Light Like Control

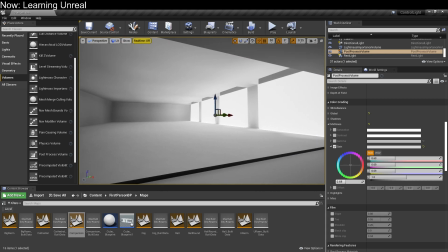12:24 By adjusting the gain here, we can drag those midtones down a little bit and make the bright elements pop a little bit more.
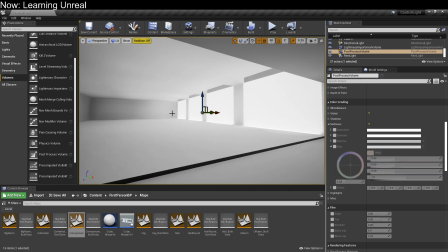12:31 Without that gain, we get this. It seems a little bit washed out, kind of overly bright over here. These don't really pop as much. It's just kind of like a wash of kind of too bright stuff. It's not good. It's certainly not control, so we'll bring that down.
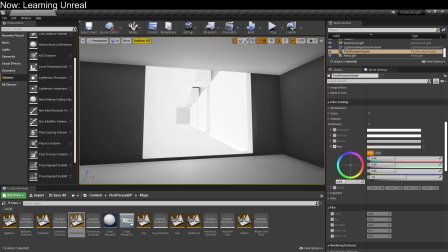12:47 The problem is that Unreal doesn't necessarily understand what a midtone is supposed to be.
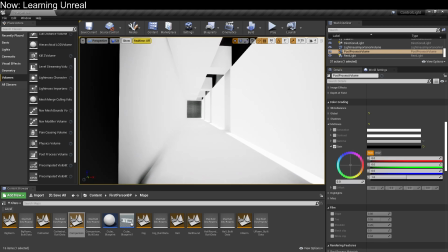12:56 I've just nixed our midtones. We got no midtones, but these walls are still as bright as they were.
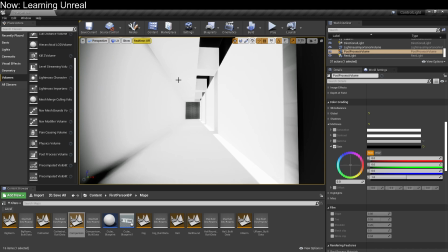13:02 That's because Unreal has decided that all of these walls are bright. They're just too close to the light source, so it's all hammered up at the very top.
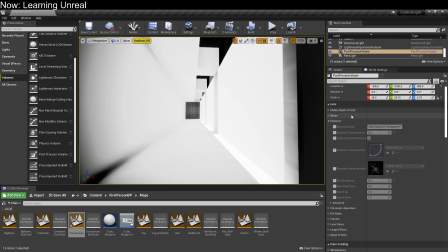13:13 Now, good news, we can fix this. If we come back up to exposure here, this is where we're going to turn on exposure compensation. This is the default, exposure compensation of 1. That means that it's trying to make the scene brighter.
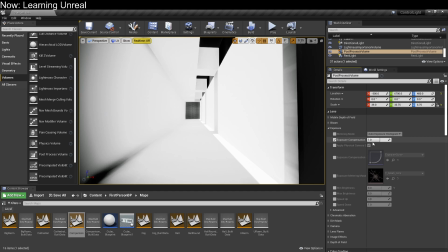13:27 I believe it's 1 f-stop brighter than what you might want it to be, which is fine if you're lighting with that in mind. But if you've got too much bright, you can always drag that down to, say, 0.
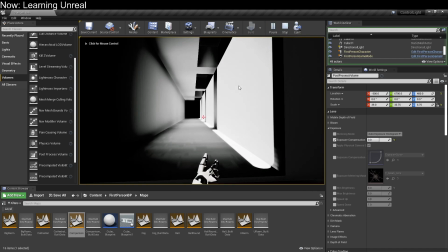13:39 Now, when we hit play, you can see it adapts and it's pulled these walls down into shadow.
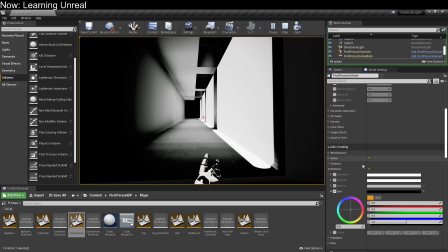13:46 Exactly how much exposure compensation you're going to want will depend on how you're lighting your scenes,
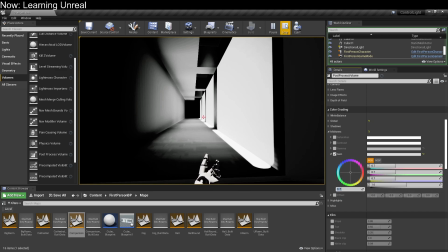13:53 but the basic idea is going to work regardless.
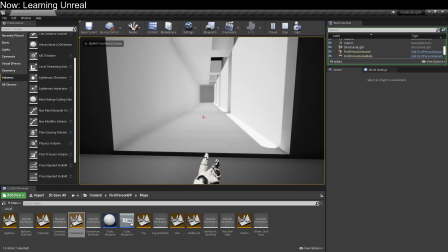13:57 So in this case, we have dragged these walls down out from that overblown bright element.
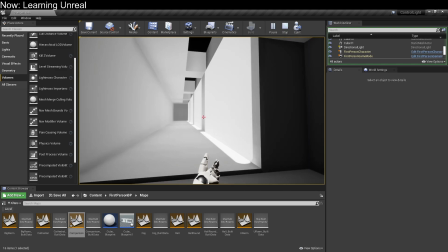14:03 We've made it so that they're distinct from the bright stuff. They're still quite bright, but they're no longer blown out.
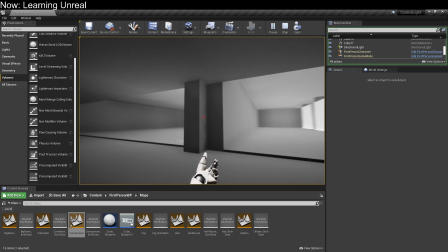14:09 And if we come over here, you can see that this room now appears maybe a little bit too dark.
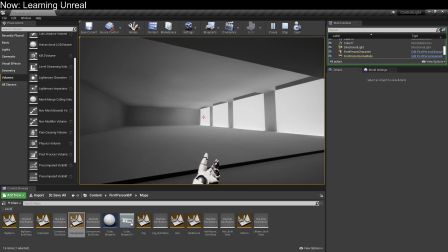14:15 It depends on our priorities.
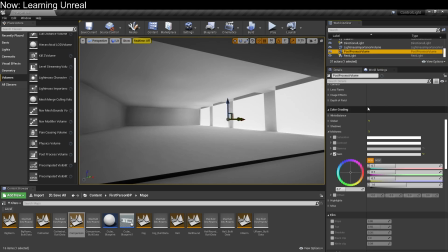14:18 That said, you have to be careful not to end up adjusting this exposure compensation too much.
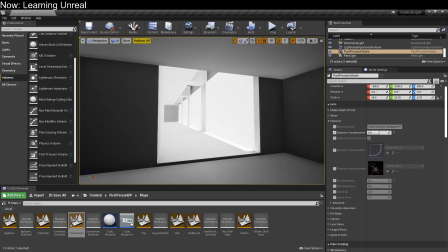14:25 If you adjust it down past 0, you're probably going to lose the brights. They're going to stop being anchors because they're going to drop into the midtones. So, whatever your lighting standard is, play with the exposure compensation until you find something that works for you.
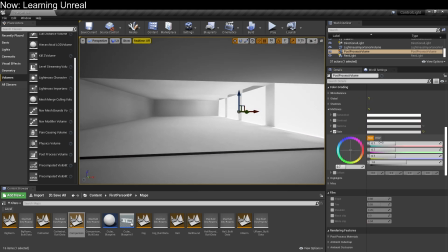14:43 And then drag those midtones down a little bit so that you can see the bright stuff as nice and bright.
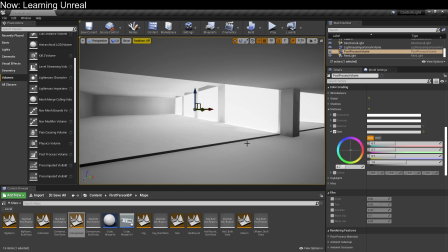14:49 It's not that hard, right? I hope not. There's a lot of other post-processing you can do, but those are the two easy dials that you can tweak. Let's talk about one more kind of post-processing, but it's not in the post-processing stack.
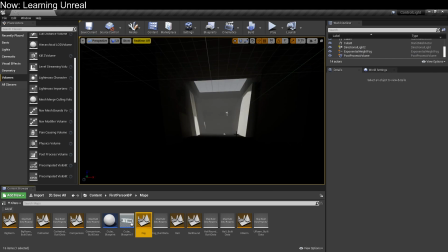15:05 It's fog. So here's a really fast, crappy room I put together to show how fog works.
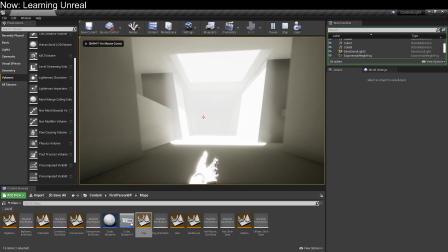15:13 You can see we've got a fog effect. It is not terribly convincing. The idea here is that volumetric light really sells us on the idea that air exists.
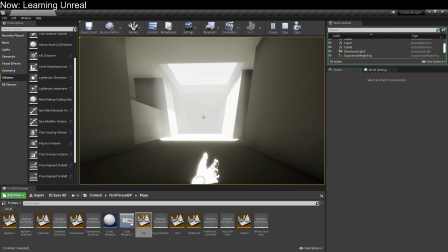15:22 We might also add in some particle effects with some floating motes or something. But the basic idea is that we really do need some kind of volumetric lighting.
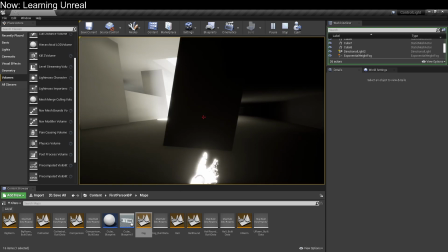15:31 The problem is, fog effects are all kind of mixed together with other random crap.
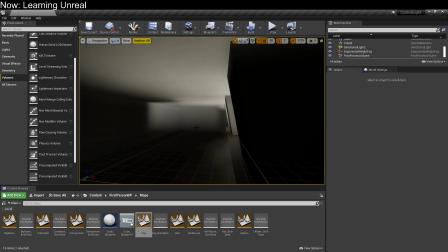15:37 So if we go up here, for example, you can see we've got like fog kind of just floating up here for some reason.
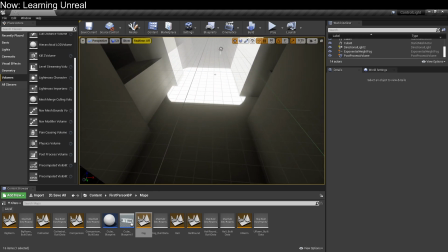15:43 What's going on? All right, let's go over it.
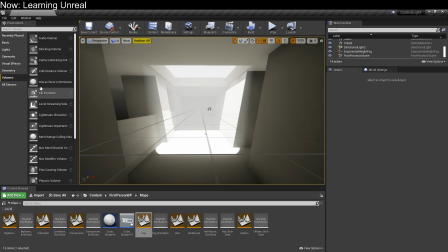15:46 To get fog in Unreal, you are going to need to use the Visual Effects Exponential Height Fog. Just drop it into your scene. Unfortunately for us, it is universal. So wherever you put it, it's going to affect everything in your scene, and no bounds of any kind.
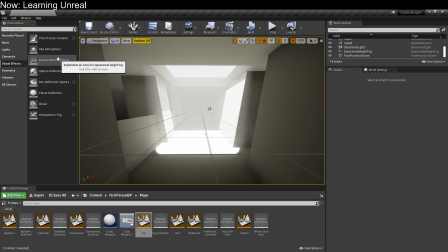16:05 So maybe you want to look for something a little bit more powerful or beefy, but for now we're going to stick with the vanilla stuff.
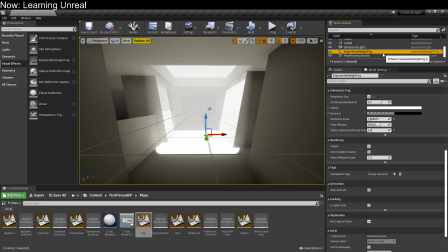16:11 I've already got one. Here it is. The exponential height fog will come in looking like this, which is probably not what you want because it's pretty crap. That's why you have to turn it to volumetric fog with this toggle. The problem is it's still bound up in all of this weird fog stuff.